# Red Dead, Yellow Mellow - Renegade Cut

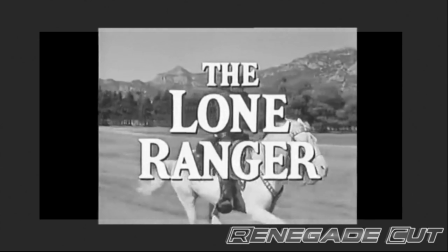250s
Characters in old westerns often had color associations as well. Good guy characters wore white hats, and the bad guy characters wore black hats.
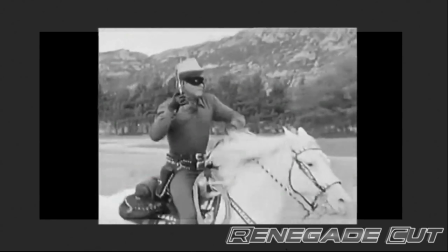258s
Movie characters have been color-coded for our convenience for a long time.
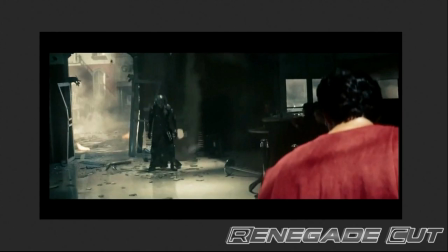263s
If that's not enough, take superheroes as another example. Superman's predominant color is blue.
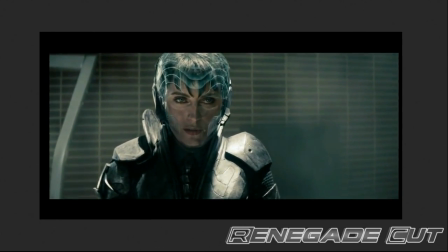269s
He wears bright, shiny colors, and we associate heroism with that.
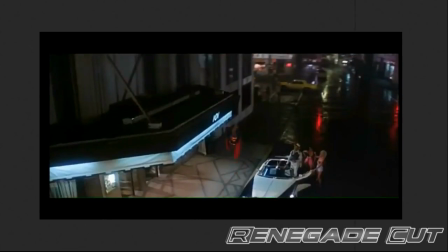273s
In the 1978 Superman film, the last son of Krypton's colors scream into our senses.
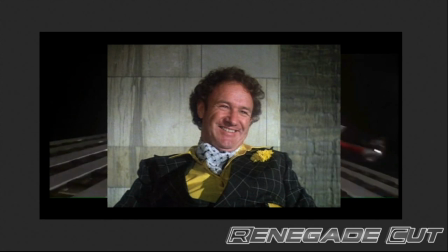278s
Lex Luthor's colors are black and yellow. Black almost always means darkness and deviousness. Yellow can be calming, but put within a black suit, it gives us another emotion associated with the color, cowardice.
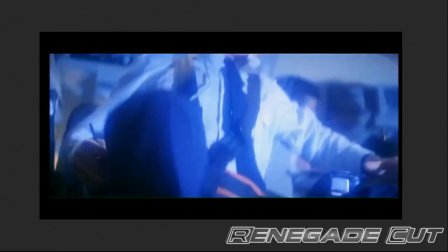292s
Luthor is color-coded to be a villain. It does not end there.
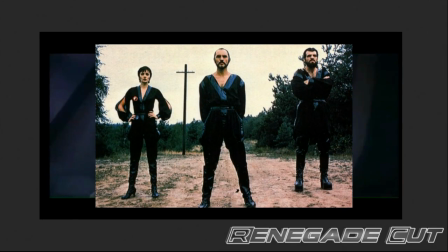297s
In Superman 2, all three villains wear nothing but black, everywhere. Black clothes, black shoes, they also have black hair and black facial hair.
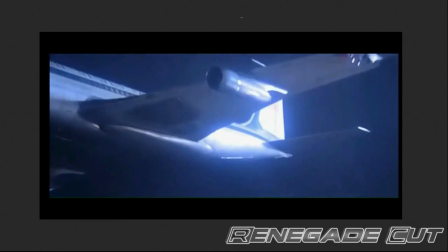305s
We recognize them instantly as villains.
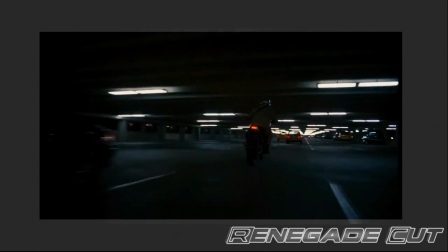308s
Black can be used for a protagonist, like Batman, but only to symbolize his inner demons, not villainy.
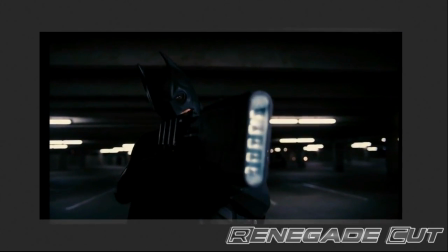315s
We know Batman is a brooding character because of this more than anything.
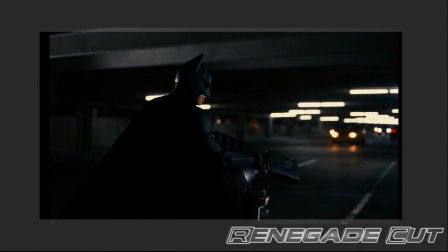319s
Some might say that his bat outfit is more menacing than the color, but if Batman wore all pink, it would not matter if he were dressed up as a bat or a giraffe.
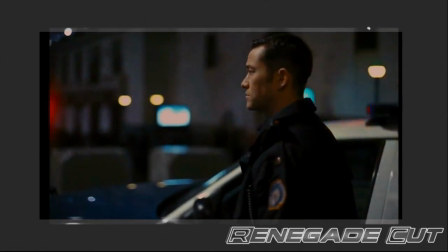327s
We would find this comical, and we would not be able to instantly explain why without some uncomfortable mumbling about pink being effeminate for some reason.
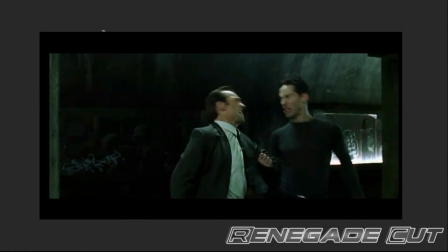338s
Some filmmakers make these choices subconsciously.
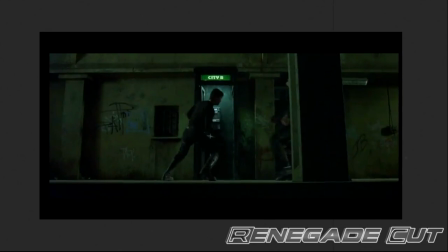340s
Some colors have universal feelings behind them, and because of this, filmmakers could theoretically make production choices without even giving this greater thought.
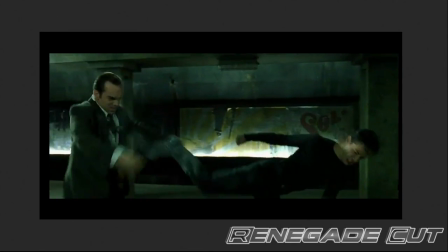348s
However, some directors are actually known for their consistent attention to color symbolism in their films.
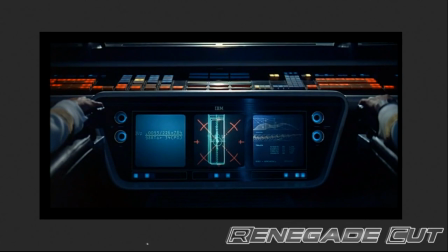354s
Stanley Kubrick was very well known for his use of color and his visuals in general.
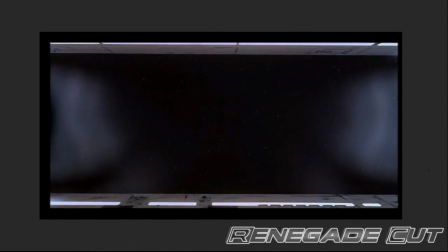358s
In 2001: A Space Odyssey, the spaceship is white, sterile, clean, unassuming, and safe.
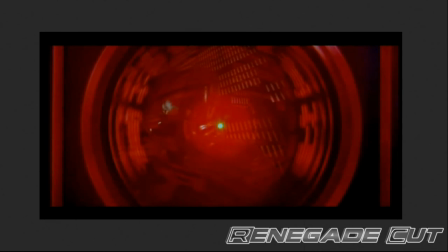365s
HAL 9000 is red, danger, blood, alarm.
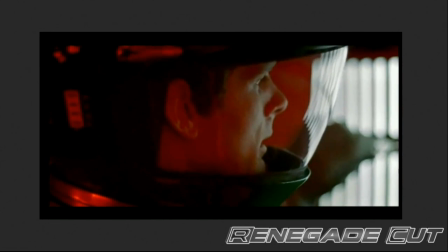369s
We, the audience, should detect right away that this contrast is a hint to what is going to happen between the crew members of the ship and HAL.
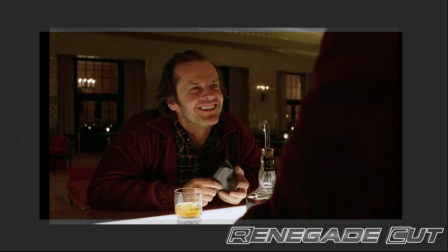377s
Kubrick also used lots of red in The Shining. It builds the anxiety, the sense of danger.
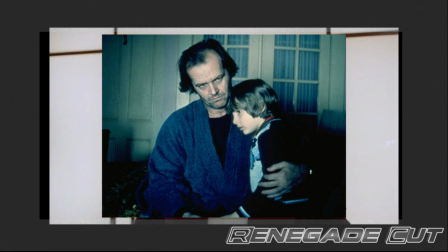382s
Blue equals loneliness. The white of the snow could be triumph.
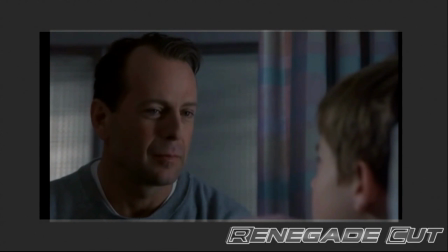386s
M. Night Shyamalan is widely known for twist endings and a slow decline in quality over the years, but he should also be known for his use of color.
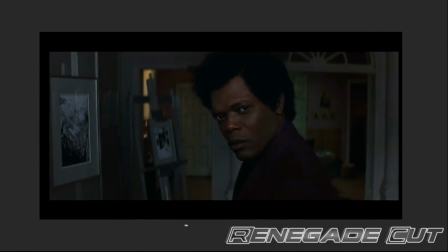394s
He uses red in The Sixth Sense to give a sense of dread. In Unbreakable, Bruce Willis's character wears a lot of green, like many superheroes.
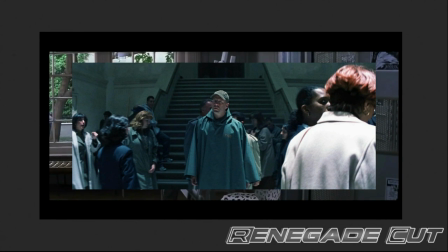402s
Green Arrow, Green Lantern, the Hulk, Martian Manhunter, Beast Boy,
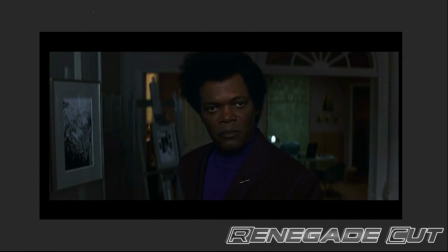406s
whereas Samuel L. Jackson's character wears purple, like the Joker, Lex Luthor, and Magneto.
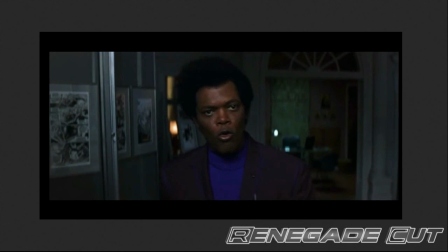411s
It's meant to show a stark difference between them, and hint towards their true natures before the twists and turns of the plot.
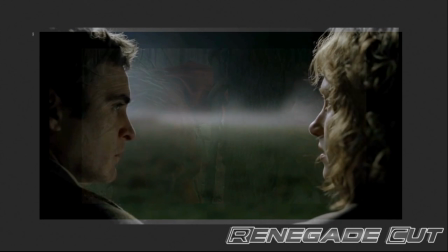417s
In The Village, the main colors used are red and yellow, representing safety and danger.
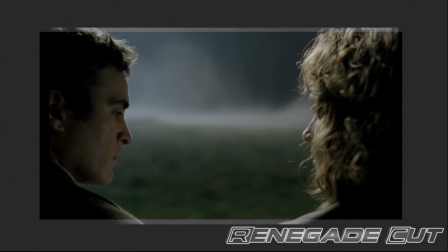423s
Colors can be used as symbolism, as a way of separating worlds and characters, and as a means in which to transport us to a different time period.
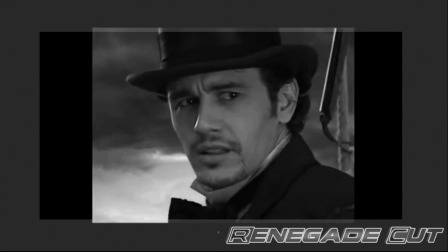431s
Oz the Great and Powerful gave us an opening in black and white. O Brother, Where Art Thou used color to bring us back to the days of the Great Depression.
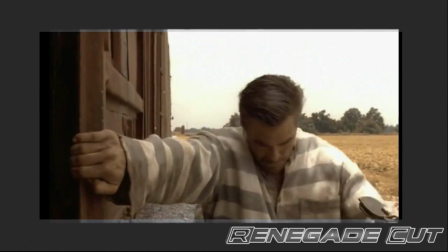438s
The greens were actually desaturated digitally to give the audience a feeling of old photographs.
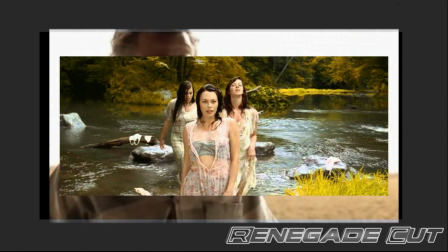444s
This was done to the water as well. When it was shot, the water was blue. The water looking brown is actually a digital effect done afterwards.
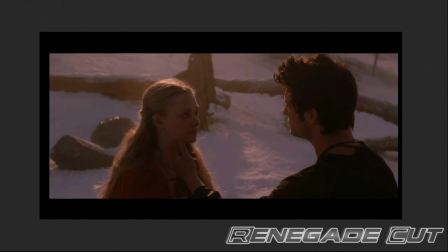453s
In film, red has great significance. Red is the color of blood, and also has associations with sexuality.
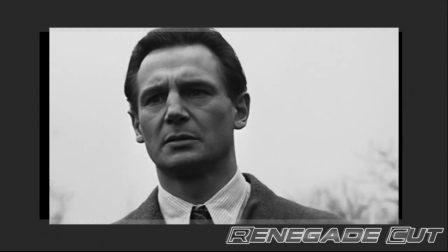460s
In either case, red could mean trouble. In Schindler's List, a little blonde girl in a red coat is the only color in the entire film.
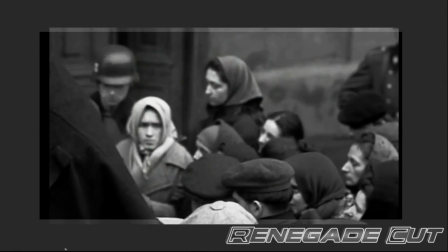468s
Steven Spielberg wanted to use red partly because Oskar Schindler recalled seeing such a girl, but also because of its associations with blood and death.
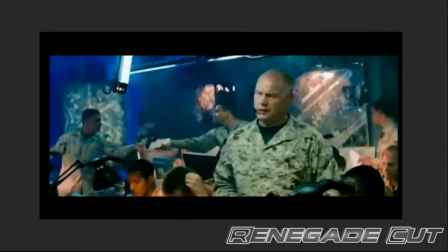476s
A new practice in digital filmmaking includes frequent use of orange and blue.
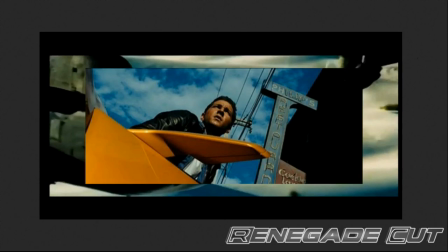482s
Part of this is due to skin color. Flesh tones exist mostly in the orange range, and when you look at the opposite end of the color wheel to that, it lands on blue.
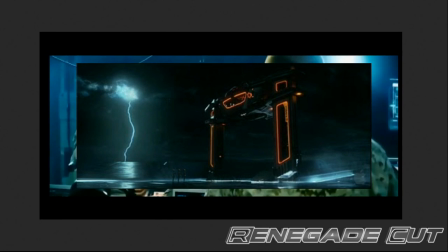490s
Digitally tinting everyone to look more orange, and then using blue backgrounds allegedly makes them pop into view, and makes them feel more prominent on the screen.